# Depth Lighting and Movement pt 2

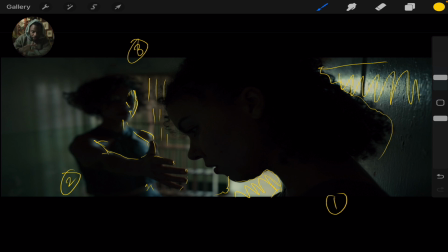549s
It emphasizes like the physical distance between them. You have one character who is, again, in the foreground, so she's right there up on you, and then you have another one that has much more distance but is still wanting to be closer, not necessarily in that position, but you can tell she wants a connection.
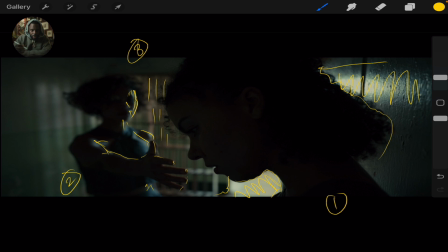568s
The gesture in the connection is another beautiful thing that just brings dynamic, and I think I will tie that into movement. So having her hand extended, before we get to talking about how the camera moved,
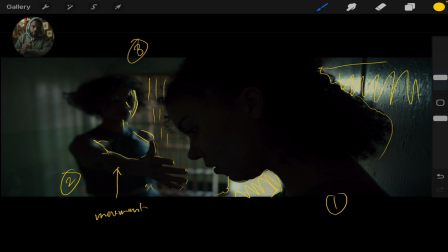587s
having her hand extended is movement in itself in a frame, and that also aids in the storytelling. There's another beautiful aspect of this light and how the light spills back here
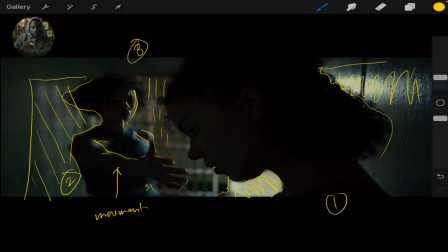604s
just as it does on this wall. So you have dark, light, dark, light, dark, light. You have this way that composition is being created, just having 2 subjects in one frame,
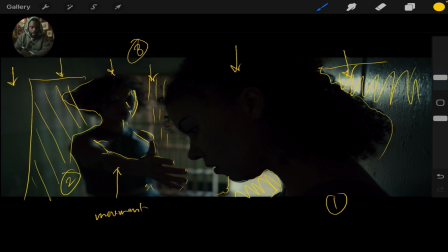623s
one closer, one further, but having that foreground, middle ground, background with one. Natural light spilling into the cell just enhances the overall experience of this scene. Very beautiful. And there was no movement. There was only
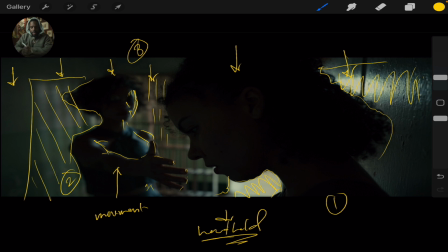644s
handheld, me just holding on to the camera, trying to be as small as I possibly could in the corner to achieve this shot. Again, the negative space, these empty walls right here
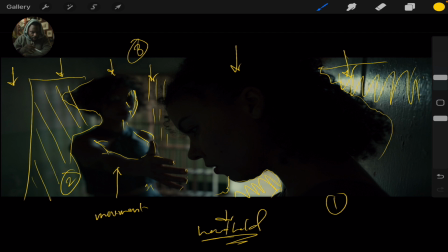661s
emphasizes like the loneliness, the coldness, the separation. All of this right here is very, very beautiful, and it just helps keep all of our focus on what's happening
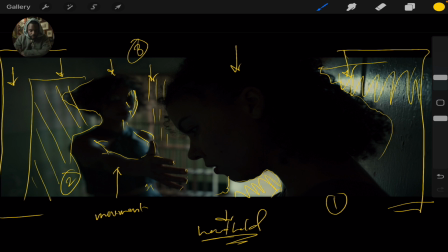678s
in this area between these two characters. Depth, lighting, movement. Let's go. But before I go any further, if you have found anything useful about this video, please do me a favor.
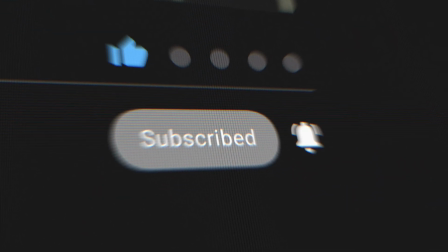692s
Hit that like button, hit that subscribe button, and make sure you hit that notification bell, because I will be uploading more of this content, and I want to make sure that it gets directly to you when it's uploaded. I appreciate all of you for everything that you do. Much love and respect. So let's dive into still number 3. Okay, still number 3.
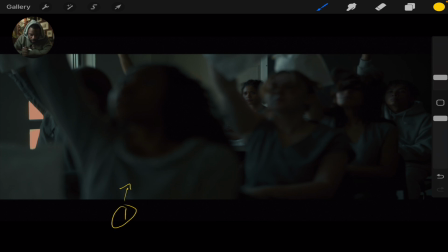719s
1. This young lady right here is in the foreground. The foreground is out of focus. You see the hands being raised. It creates a dynamic frame, right? It creates focus here, emphasizing this character back here.
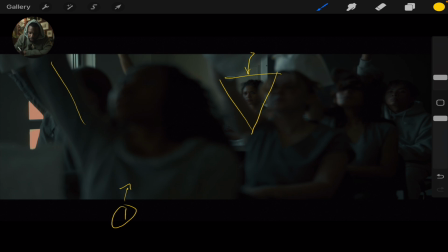739s
This character back here, folks, right along here and here, I would say they are the mid-ground, and my friend back here who is in focus is the background.
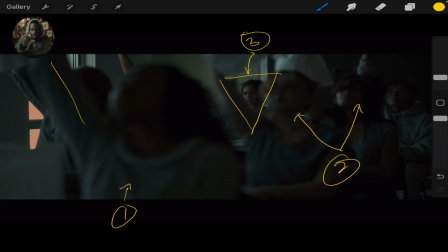754s
And this is a different kind of framing, and it is almost a reverse to the other frames. The manual focus is on the background, not the foreground.
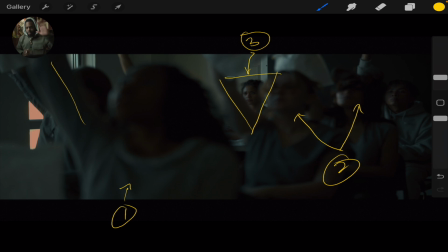767s
Usually the background is in, like all the way in the distance, so you can't see anything and you don't need to. But for here, I really wanted to create more sense of like loneliness and isolation. So only having one person being in frame was the reason for that.
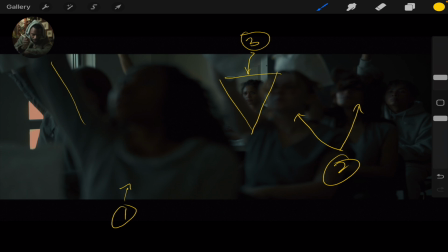786s
The lighting, again, this is soft, diffused lighting coming from this window here, and it's spilling all the way in. The light is spilling all the way in, and you get these subtle pieces of light here.
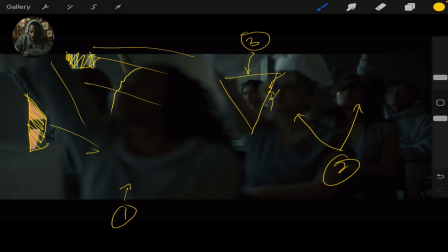805s
You get subtle light on the faces here. You get light here. You get light here. It's spilling all the way in. But again, you get this beautiful soft light on the main subject in the back.
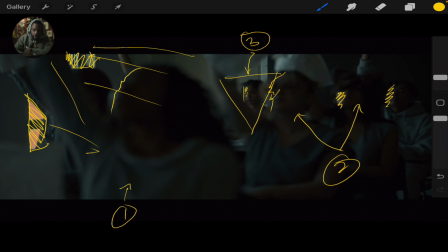819s
And the light is helping focus on her and not the people in the foreground or the middle ground. For this movement was from right to left on a dolly,
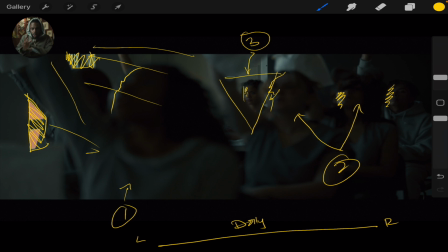836s
and it was a slow tracking shot. The tracking gave us an opportunity, a unique opportunity, to pass through folks in like this almost kind of chaotic movement sense,
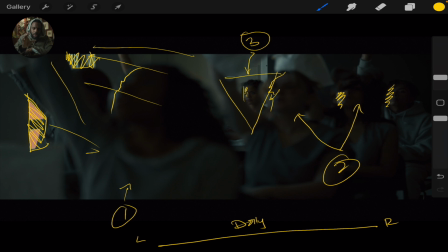852s
but you only have one person who is still in focus, like not being affected or not in tune with like the way of the world or how things are actually happening. To have the foreground blurred and out of focus adds this great sense of depth,
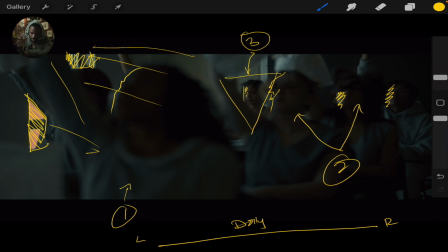870s
and it suggests like distraction and or puts emphasis on being lost. And that like in itself like enhances the character and the narrative.
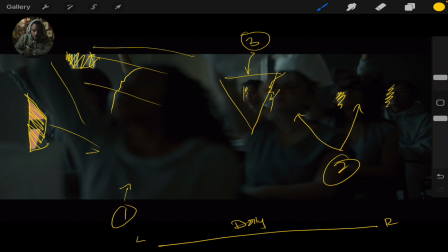882s
So again, you have the blurred faces here in the foreground. You have these faces, you have this face in the foreground, you have this face in the midground,
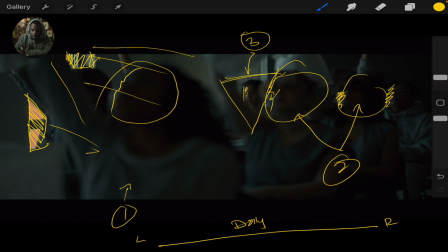899s
and you have the subject that has been framed really beautifully in the background using natural light, one light source, actually two, because it's another one further in the front,
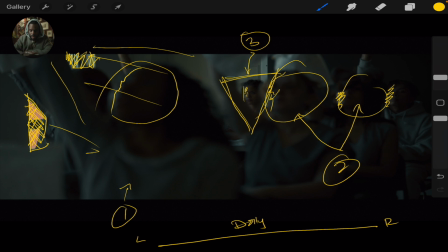914s
but all side lighting, natural lighting, and it's just creating a beautiful frame. And again, you have light, dark, light. You can see these patterns repeated in the different sense in every shot. Okay, that's all I have for today, folks. Now let's do a quick recap on what we covered in this video together. In a nutshell, we covered how depth creates interest in a frame. We covered how lighting can enhance and create tone, mood, and emotion in a frame. We covered how movement can enhance the perspective or the experience of the viewer if we're shooting in between something, if we're shooting through something, if we want to be closer or further away. How the camera movement is just as important as how the subject is moving. And when you incorporate all three of these key components, you can make something super beautiful, very dynamic, and worthy to be on the biggest stage that we can possibly think of. So, I think you guys did very well. I enjoyed myself tonight. Thank y'all. You know what? It was super foggy when I came in here, and what I think I might do, I might take my camera and just go film something. If I do, I'll put it at the end of this video. I need to shoot in the fog, and we need to keep doing what it is that we are doing with little to no gear. Again, all I had was my dolly other than my camera, so no external lights. Everything that I shot was in natural light. Everything that I shot was either handheld or on a dolly. So that's stuff that you guys can do.